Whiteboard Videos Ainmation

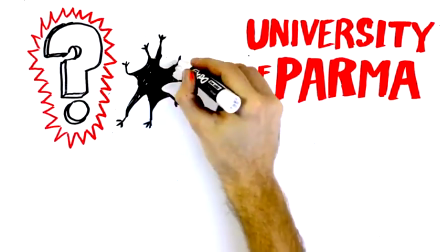Well, according to the University of Parma's study on mirror neurons, whiteboard videos engage a viewer's brain by activating empathetic neurons,
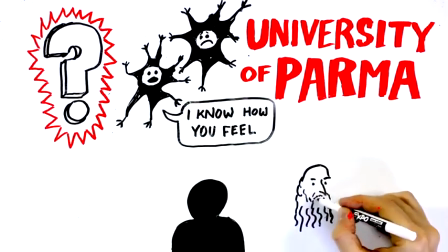which allow the viewer to feel the same sense of involvement and satisfaction as if they were the one drawing the pictures themselves.
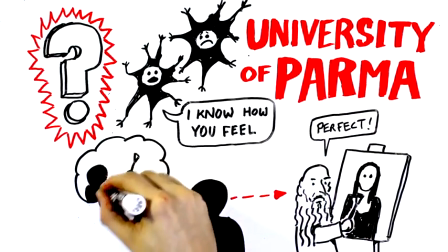This getting involved effect keeps them watching and helps them remember what they saw.
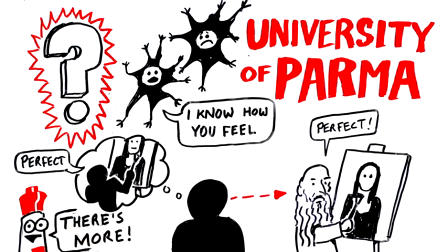But there's another part of our neurology which is also activated by mural-style videos called spatial memory.
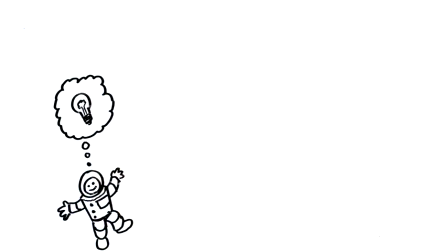It turns out that associating an idea or a bit of information with the act of traveling around a space,
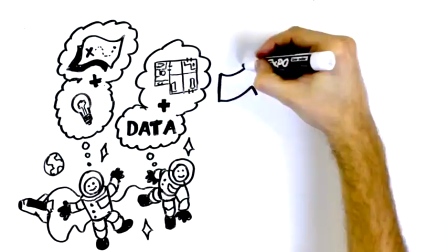like a room or a map, is a powerful tool for recalling that information.
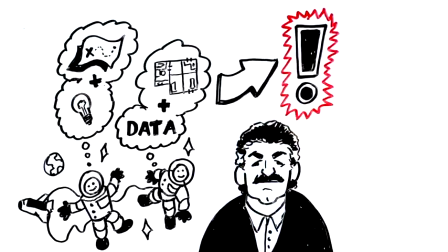Dominic O'Brien, who has won the World Memory Championships 8 times in a row, uses this technique to memorize boring, random information.
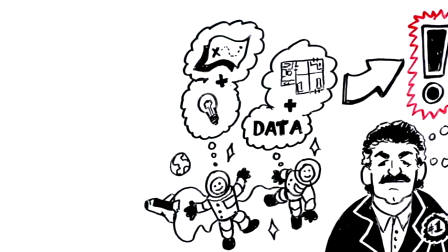Here's how it works. With a mural-style video,
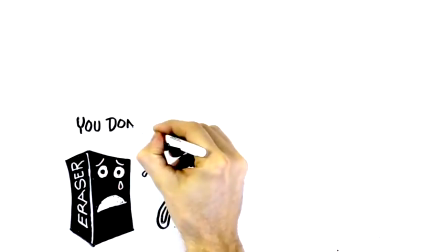you don't have to erase the board or cut to a different scene when you run out of space. you can just continuously move the camera to the next empty area.
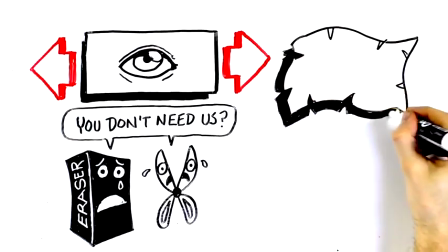By drawing an unbroken stream of images, it helps a viewer's brain to connect the dots and create an easy-to-remember map.
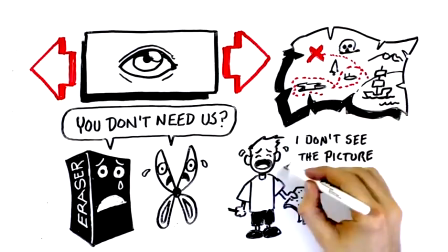Imagine how hard it would be to see the final picture when you're playing Connect the Dots if you had to erase the previous dot before you could draw a line to the next one.
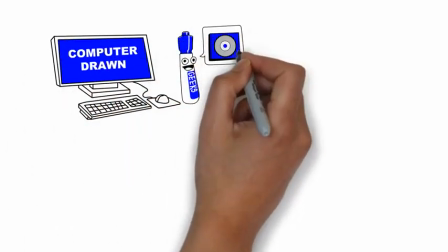The third way to make a whiteboard video is with a special software. There's actually no real whiteboard or studio equipment involved.
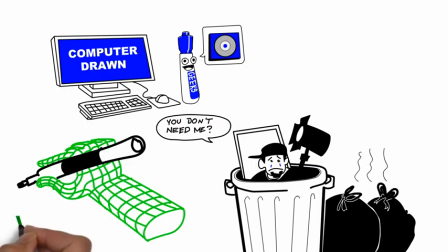Even the live artist is replaced with a simulated hand. Instead, everything takes place inside a piece of software.
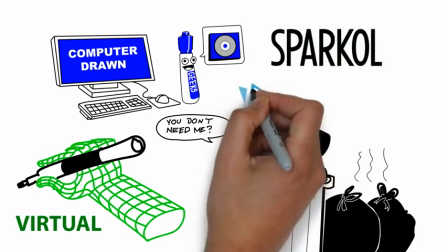We use one by the company Sparkle called VideoScribe. Here's how it works.
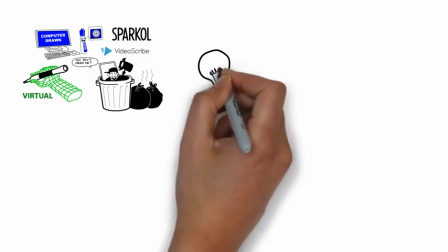All of the pictures are made in advance by the artist using digital drawing software.
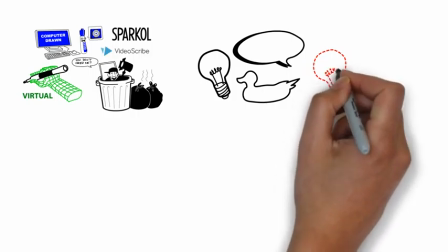Then a special path called a vector is mapped onto each picture so that the computer knows the best way to draw it,
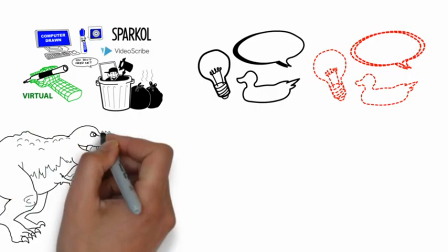kind of like those step-by-step drawing instructions you used to draw dinosaurs or horses when you were a kid.
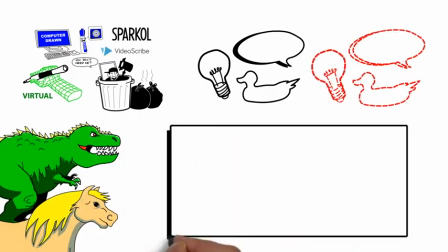Once all the pictures with vectors are ready,
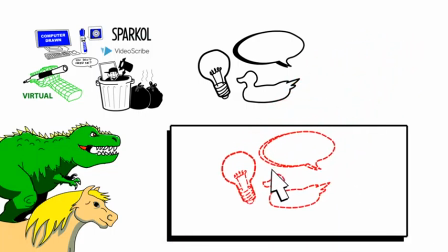the editing team arranges them onto a virtual whiteboard where an animated hand will do all the work normally done by the artist in the studio.
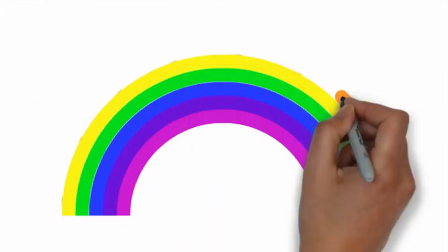Computer-animated whiteboard videos can use a full range of color because there are no shadows cast by the artist's hand,
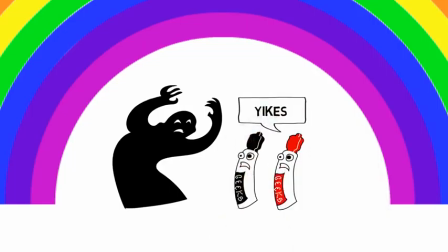like in a classic or mural video, which can cause distortion. Another benefit of the entire process taking place in the same piece of software is
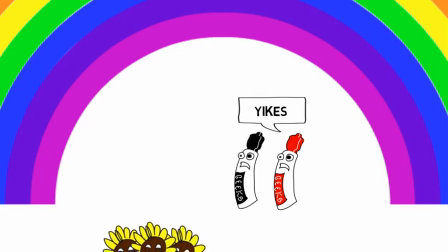that it's a lot easier to make last-minute edits without needing to go back to the drawing board.
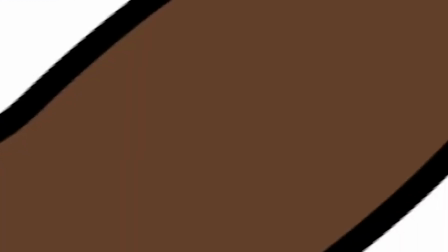Because all of the images already exist as independent digital files,
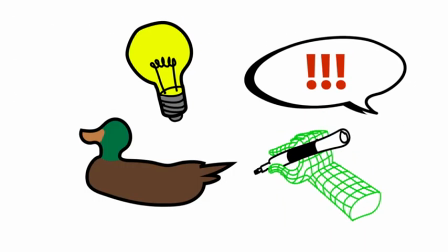there are many motion and animation effects which can be applied directly in the VideoScribe software.
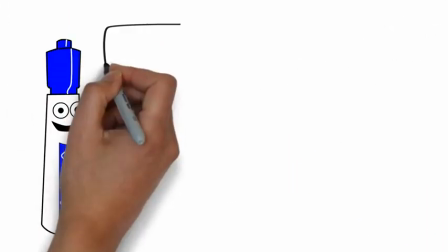But there are a few problems with this style.
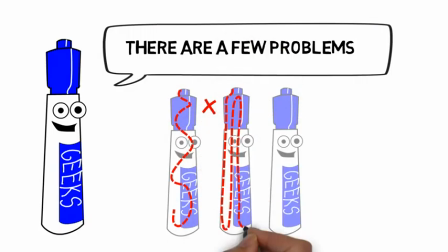The process of programming the vector map, which tells the computer how to draw a picture, is difficult and time-consuming work.
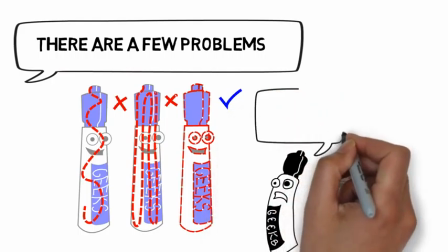Normally, it takes longer than hand-drawing a classic or mural video.
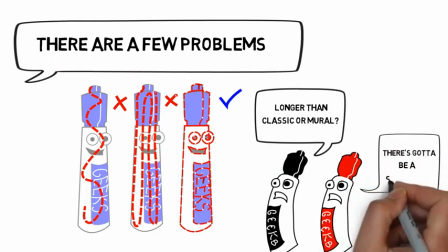If you cut corners and try to speed up the process by doing a poor job at this stage, it results in something we call the magic wand effect.
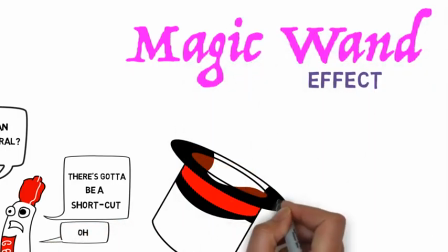When you don't create a detailed vector map, the animated hand gets out of sync with the drawing,
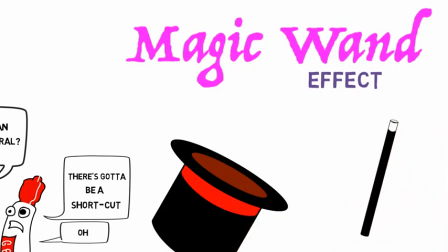making it look as though the hand is waving across the board, while the image magically appears underneath.
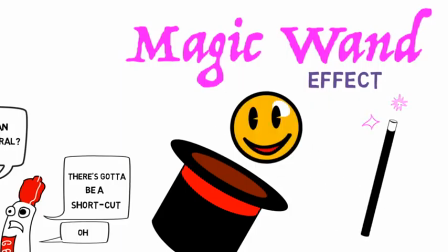The only way to get a computer-animated video to look good is to invest the time it takes to make a good vector map.
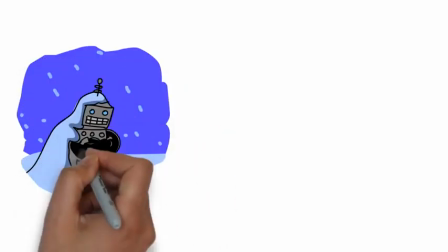Computer-animated whiteboard videos can sometimes look a little cold and mechanical.
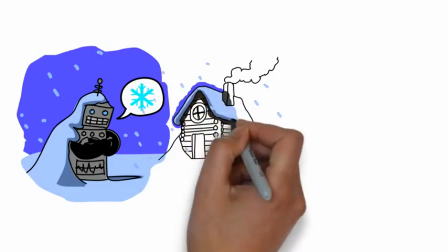Part of what makes us enjoy the feel of a whiteboard video is the warm, conversational vibe.
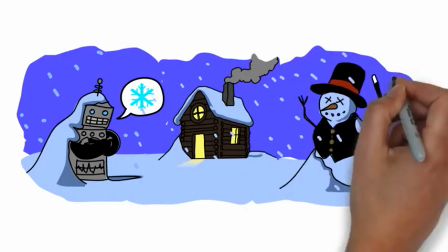Too many fancy effects can kill your video. So now you know how each style is made.
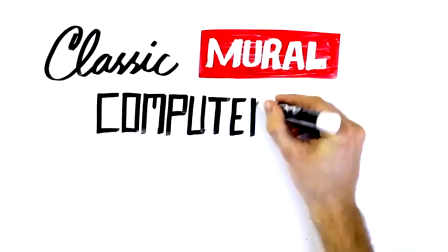Which one will be best for your video?